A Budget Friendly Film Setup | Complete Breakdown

Hey, what's happening everyone? Welcome back to the channel. My name is Ryan, and today I wanted to give you a few tips on how you can elevate your film sets looking like this on a budget.
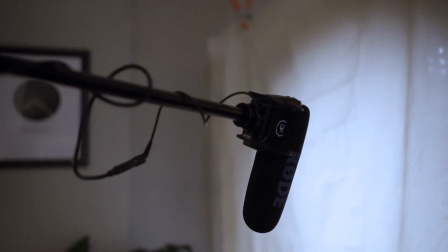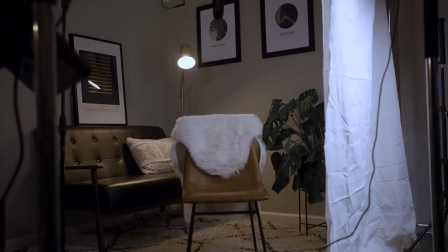Now, if you're a filmmaker looking to up the game on the production value of your film sets,
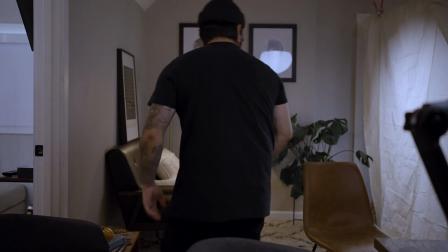or you're looking to gain a little bit of knowledge on how you could do that on a budget, or you're just looking into wanting to elevate your YouTube channel, these are just a few tips that will hopefully help you in making those decisions and help you along your journey as well. So for those of you that watch my channel a lot, you notice that I'm not usually in this spot. I'm usually in this room when I'm filming my talking head portions of the videos.
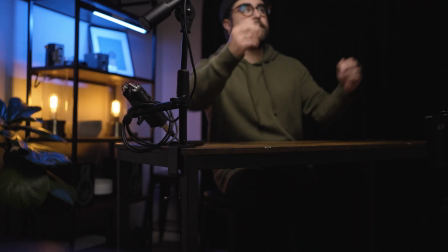However, we are constantly transforming rooms such as the one we're about to in this video for a lot of our film sets, documentary work, interviews, and a lot of client work as well. So let's get started. The first tip I have for you is to just find a spot.
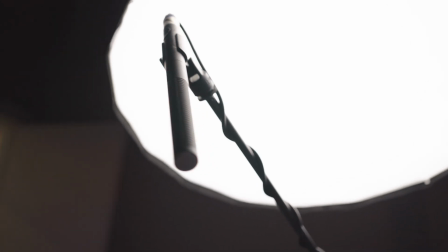Find a good spot where you'd have plenty of room for your lighting setup, your camera setup, and maybe some scrim. So if you're in a home studio, a small apartment, or anything like that, you're gonna wanna get maximum depth in the shot.
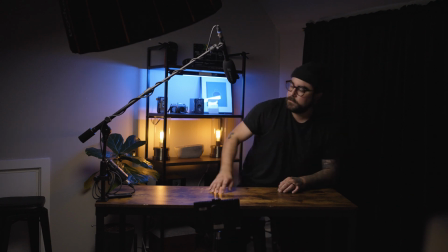So I recommend if you're in a small space to film towards the corner. And what this is gonna do is it's gonna open up the depth of field a little bit more. You're gonna get a really great shallow depth of field look where everything in the background is nice and buttery, blurry, and your subject is sharp.
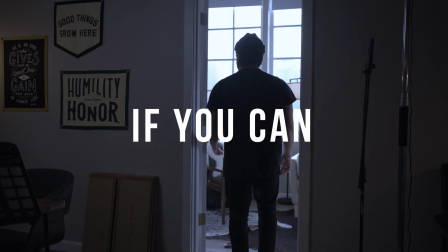Tip number 2, use window light if you can. Window light is gonna be your best friend in this kind of budget-friendly setup.
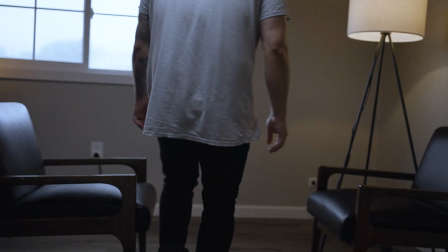Daylight is a really great source of video lighting, and if you diffuse it, you can get a really soft, nice roll off of your shadows and your highlights. The best thing you could do is find a corner of your room that has a big window that you can cover with a lot of scrim.
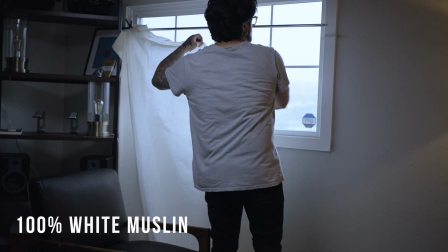I use 100% muslin. This gives a really warm look and diffuses the light from the sun. Window light is probably gonna be the best lighting source that you can get when it comes to video lighting, and it's also free.
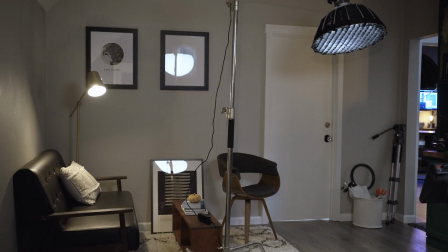However, if you are in a space with limited windows, or you're in a part of your office that doesn't have any windows, or you just want to control the lighting that you have in your shot, and you also really like that soft window light look, there is a way that you can emulate window light and it look amazing. This is something that we're currently doing.
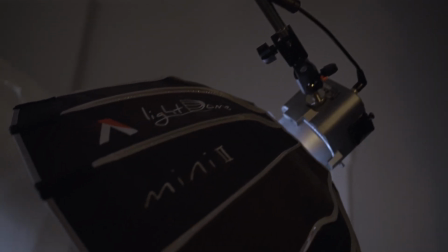We're about to film a TV commercial here pretty soon where we want the subject to look like they're in a living room with lots of window light, but we want to be able to control that light, so we're gonna fake it. Either one of these options will work, and both look great.
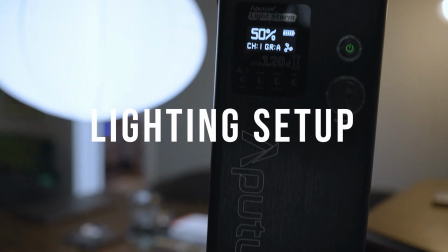And the coolest part about it is you could do them both on a budget. A while ago, I came up with 3 simple lighting setups that you could do using only one light.
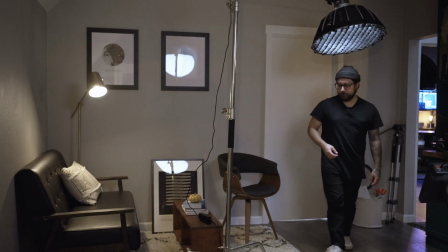But we're gonna be using a lot of those techniques in this tutorial today as well. If you wanna check out that video, I'll leave a link in the description below.
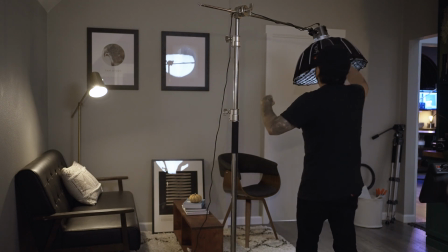This is what we're gonna do today in this video.
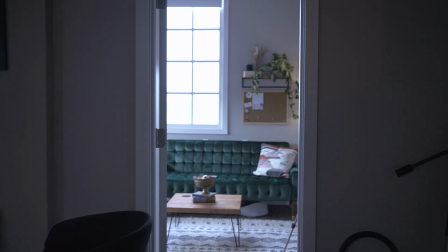Although the spot that I picked behind me in that corner of the studio, we don't have any windows, so we're gonna emulate fake window light with one of our lighting setups.
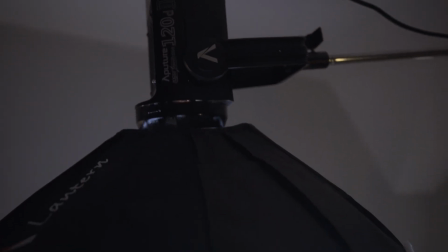If you really wanted to invest in your lighting setup and get a really nice soft look, you could use the Aperture 120D that's right behind me. And this is a really great look. You could use this with the softbox behind the scrim and get a really, really nice soft window light. However, we're gonna be doing this on a budget.
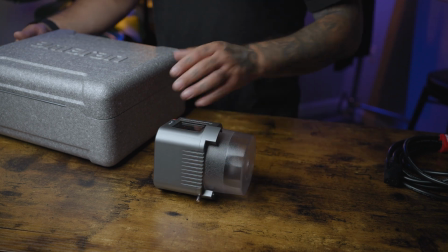So I'm gonna take our simple lighting setup that I mentioned in the lighting video, and we're gonna use the Amaran 60X.
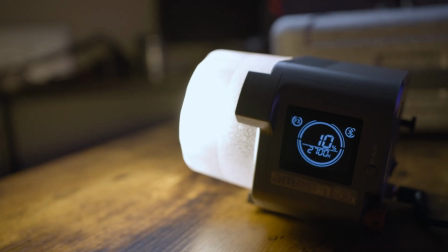This light goes on Amazon for about $200, and it's a very nice setup.
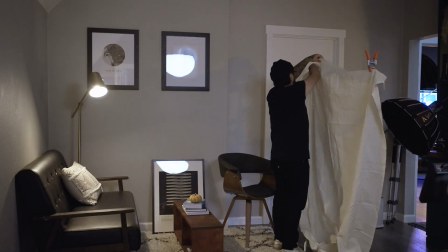And if you add a modifier to this, you can get a really soft light for your window light. Okay, so I'm already liking this a lot.
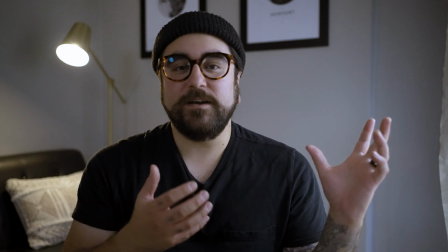This is already looking like a window light setup from the camera as I'm looking in.
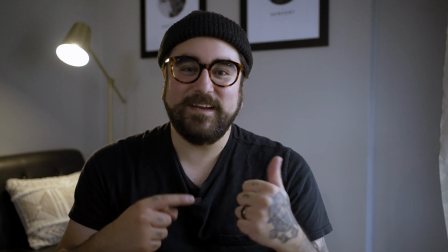This feels like it's real window light, and I'm really loving the soft look that it gives off.
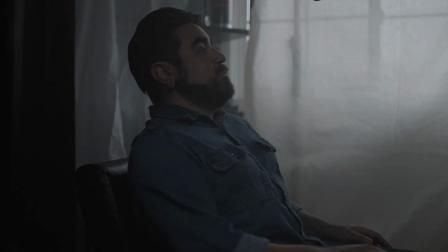Window light, if it's diffused, can be some of the best lighting that you can get.
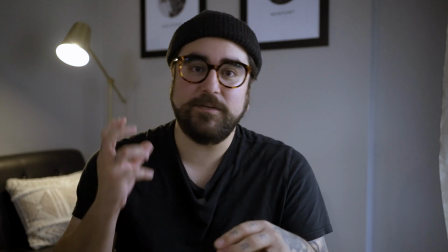And as you can see, you could do it on a budget. My C-stand is a little bit pricey, but you can buy what's called a tripod lighting stand, and those are much cheaper.
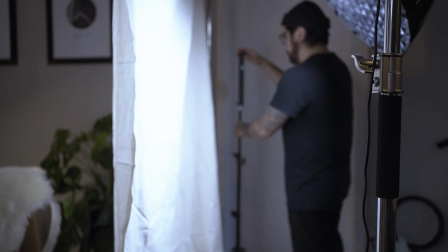You can get them from about $50 to $80 and set this light up because it's so small on top of one of those. However, we're gonna take it down even further, and we're gonna use this tube light that I have. It's called the Ambit Full A2. I don't know, I got it on Amazon for about 50 bucks, and this thing is pretty bright, and it's also bicolor.